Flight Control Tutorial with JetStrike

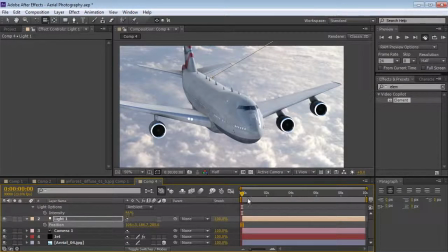I think that looks pretty nice. And we could even add another light. So I could take this light, duplicate it, Control D, and hit P, and then move it around actually to create a highlight. And even though this isn't exactly realistic because there's only one sun, it's nice to be able to just model the light to create,
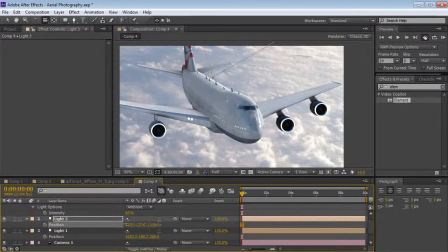some nice highlights. And you can just see the difference here. We're not making a big difference, but just making it pop out a little bit more in this particular shot.
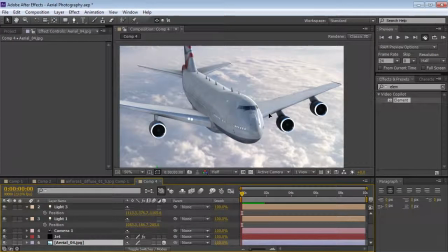All right, I'm also going to take our background, move it down just a touch here, and let's start animating the camera. So we'll take our camera and we'll hit P and we'll hit A, hold down Shift and hit A, and we can keyframe the point of interest and the position.
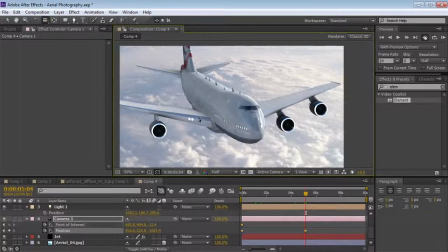Then move forward a few seconds, and then we can simply orbit around the scene, maybe push in a touch. Maybe we'll take it and we'll back it away like this, and maybe we'll make it look a little bit higher,
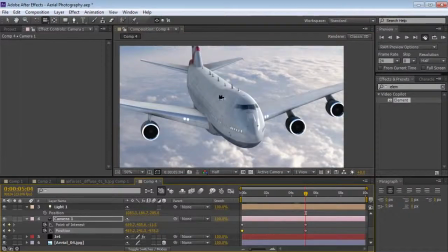and the animation will be us sort of coming down closer to get a nice shot.
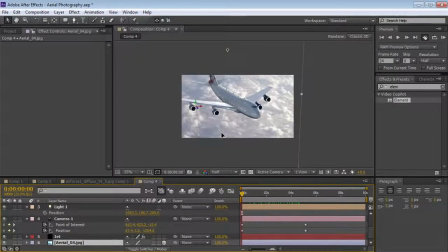Okay, so as we move the camera, we also want to take our background and reposition it so that it fills in nicely.
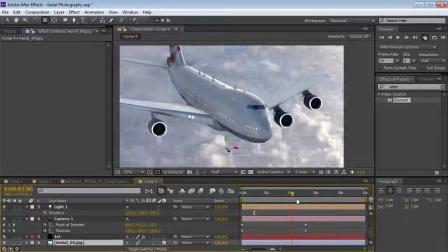So we can see some nice specularity on the wings, and overall it just looks like a nice shot.
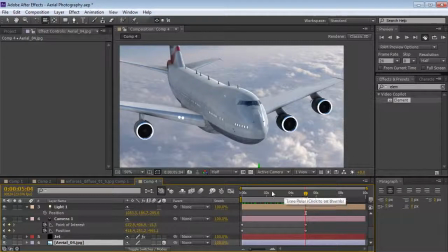But in order to make it look more realistic, like we're floating, what we can do is add an expression to the point of interest. So the point of interest is where the camera is pointing. So if you imagine shooting inside of an airplane, it might be kind of hard to hold the camera steady.
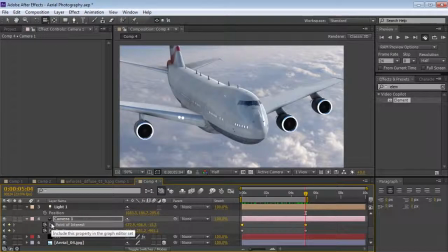Giving a little bit of randomness to the point of interest will just give it a little bit of a searching feel. So let's hold down Alt, click on the stopwatch, and we're going to type an expression.
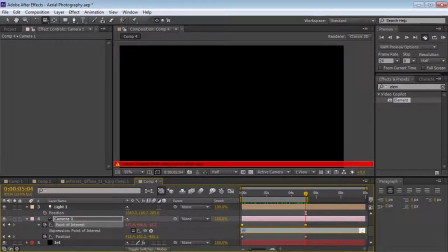We're going to type wiggle 0.5, 50 and parentheses, so that every half a second we're going to randomly move about 50 pixels.
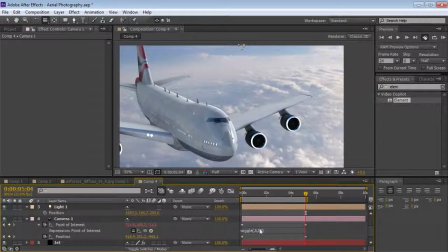So we can tweak those values, and maybe that's a little high. Let's try like 40.
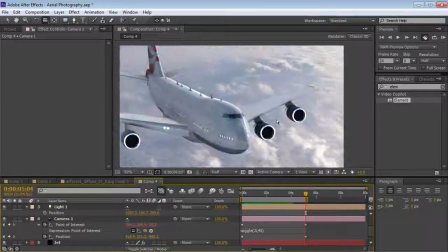And now if we preview this, we can see a nice kind of floating vibe going on.
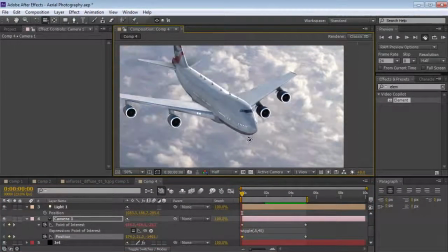And maybe we don't start so far away. We could just kind of bring it down a little closer. And depending on how sporadic we want this to be, we can lower the time or lower the amount.
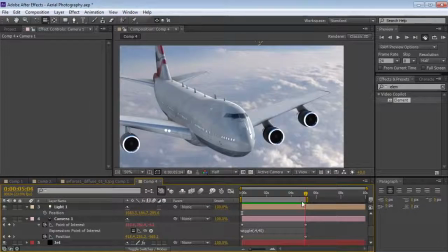So that looks pretty nice. The other thing I might do now at this point is add some color corrections.
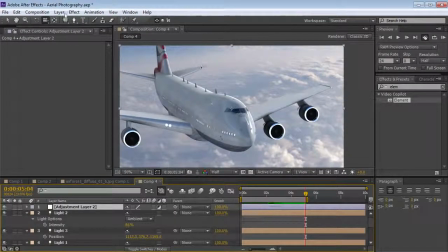Let's come over here, make a new adjustment layer, and let's add a curves adjustment. And I might brighten this scene up just a touch.
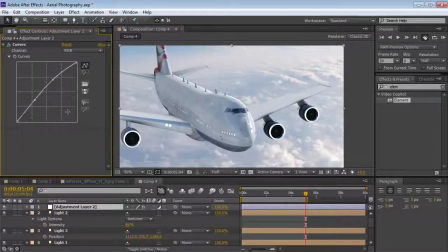And the other thing I want to do is add a little bit of a glow. So we'll choose Effect, Stylize, Glow.
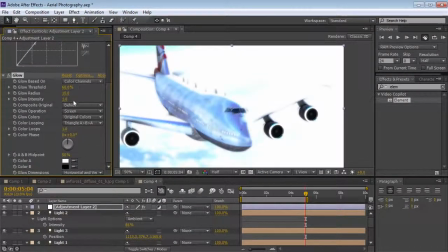We'll set it to Screen, and maybe increase the threshold here.
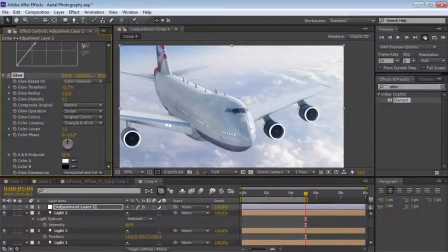Turn up the size, the radius, and then really turn the intensity down. Like, we want this to be a very, very subtle glow, just to kind of soften the CG of the shot and make it not so crisp and hard looking.
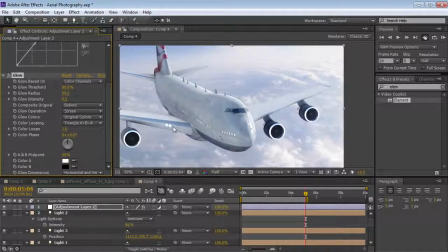Now, the other thing I might want to do is add a little bit of glow to some of these lights. And we could do that with Element. So if we scroll down to the render settings, we could go to the glow, turn the glow on, and there you can see those little lights are going to glow for us. Now, if we want to animate the jet, there's a couple of ways I recommend that.
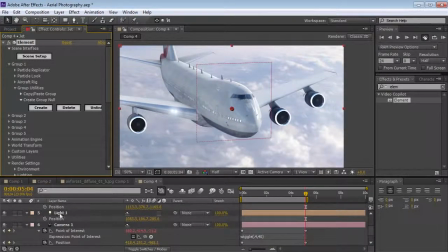So what I would do is create a group null, and that'll create a null, and we can hit return and type jet. That allows you to animate the jet right inside the comp. So we could do things like rotate it, have it bank.
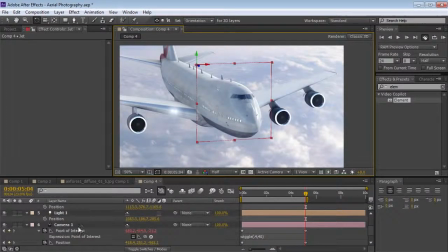I don't know how much craziness this jet's going to be able to do, but that's just an easy way to be able to animate it. And then you can also see the aircraft rig settings. Now, it may be hard to see, but you can actually animate the turbines.